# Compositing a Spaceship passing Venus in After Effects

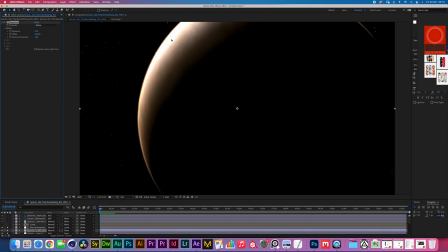Okay, so you see, that was a bit too far. I want to bring it closer. I want to bring it a bit closer, but I do want to have a very hot edge over there. Okay, even a bit less. Cool.
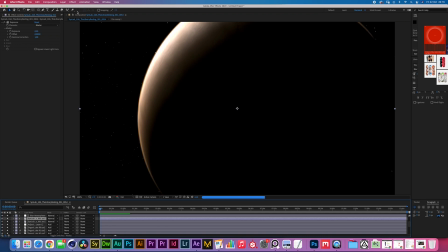Now the next thing I'm doing is I'm duplicating the planet and I am resetting the exposure effect and I'm bringing down the gamma. I'm now adding a fast box blur effect. Now this is about the amount of blur I would like to have.
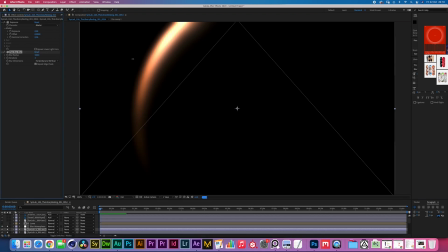I'm gonna duplicate that layer and I'm gonna increase the blur to about 150. And now I'm gonna duplicate it one more time, bring it all the way up to 450.
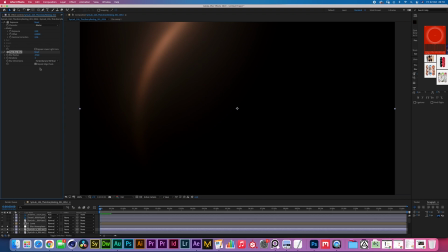This obviously depends on your footage resolution. I'm using these huge values because my composition is
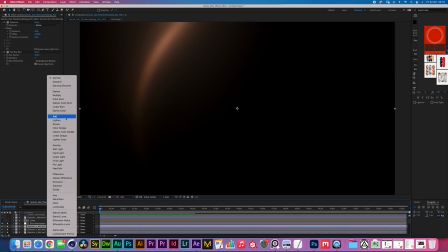3600 wide, but it would obviously depend on your composition. I'm gonna set the top one to add and the second one to add as well.
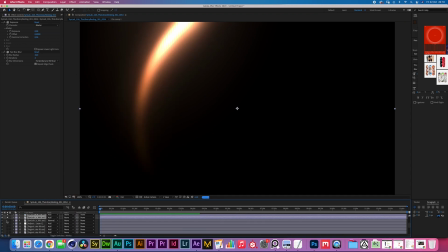Bottom one can be set to add. I'm gonna turn on the Venus below and now we can really lower these opacities.
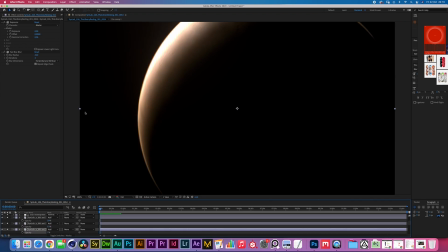Now I'm gonna go one by one. Cool, that seems to be about it. Now let's turn on the library.
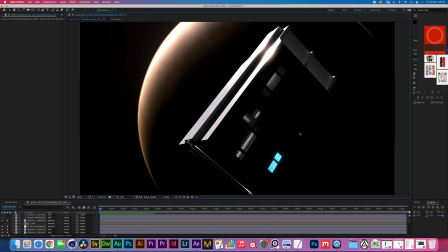All right, so we have a very bright planet with a not so bright ship at this point.
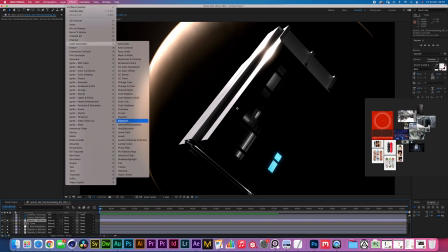What I am gonna do with the ship selected, I'm gonna select a exposure effect and I'm gonna bring the exposure down.
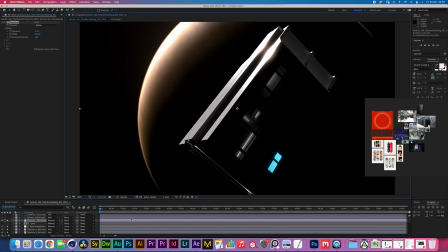I'm gonna shift this to quarter resolution. I am hovering over this white value over here to check the top right corner of my screen. Right over here where it says RGB and A, you basically have a live color picker of your hue, saturation, etc.
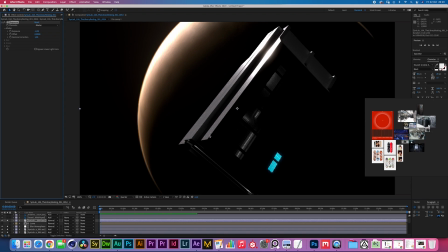Right here, our white value is about 8, and at the bottom, our white value is about 0.4. That really tells you something about this material. What I would like to do is keep it somewhere there for now.
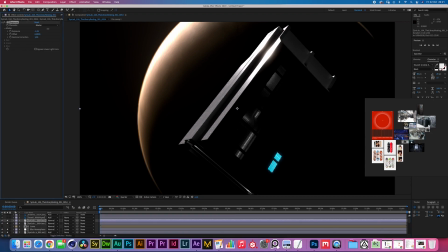I'm gonna duplicate this layer and I'm gonna increase it a little bit, somewhere here. Now, what I would like to do is just roughly mask out this section and just feather it out a bit.
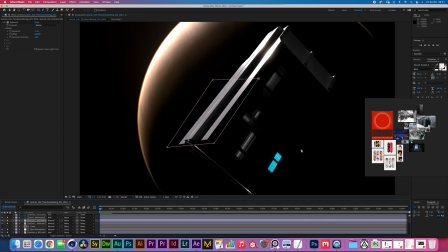Now I'm gonna turn on the caustics. There you go. Now that is what's gonna be giving us the life in the dark areas, as you can see. We could essentially even bring up the caustics a little bit.
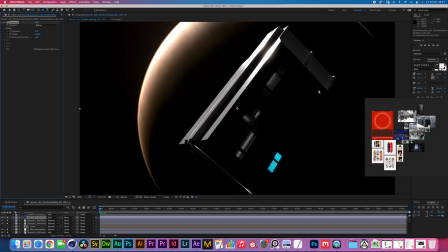Sorry, wrong layer. If we really want to get some of that information there, we'll have to be checking for noise every once in a while. And then afterwards, I'm gonna be adding the final glow effect on top, which I am gonna be decreasing the exposure of as well,
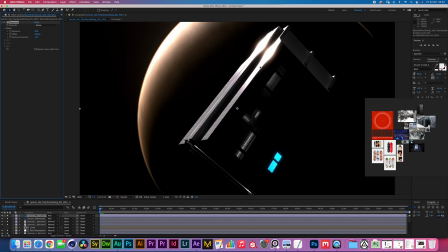which I'm increasing the gamma correction of a little bit so that this glow just blooms out a little bit more. And I feel like that way the values in the middle don't feel too extreme, but a bit more balanced.
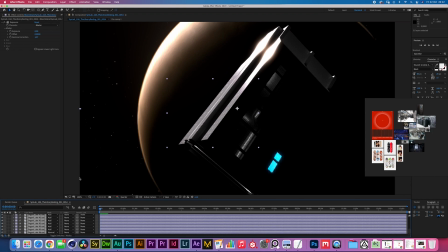Alright, all the layers selected. There we go. Command-Shift-C to pre-compose.
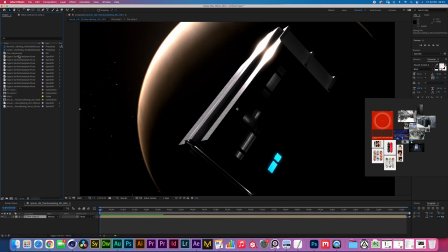I'm importing some kind of film grain. I'm dragging this on top. I'm now gonna be duplicating the footage 3 times,
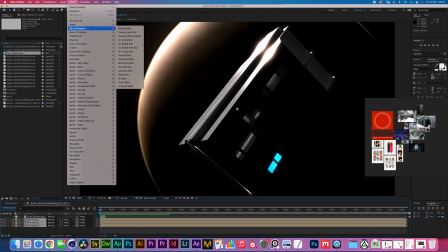and I'm gonna be applying a shift channels effect.
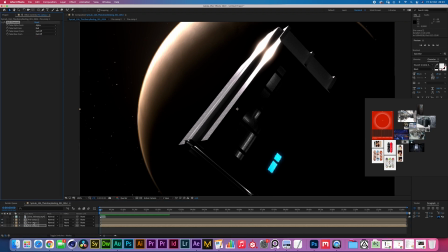With the bottom one selected, I'm gonna turn off green, turn off blue. With the second one, I'm gonna be turning off green and turning off blue. And with the third one, I'm turning off red and I'm turning off green.
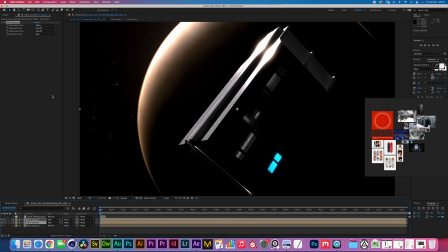Select second and the third one, set them to add. And now you should essentially have your original shot back.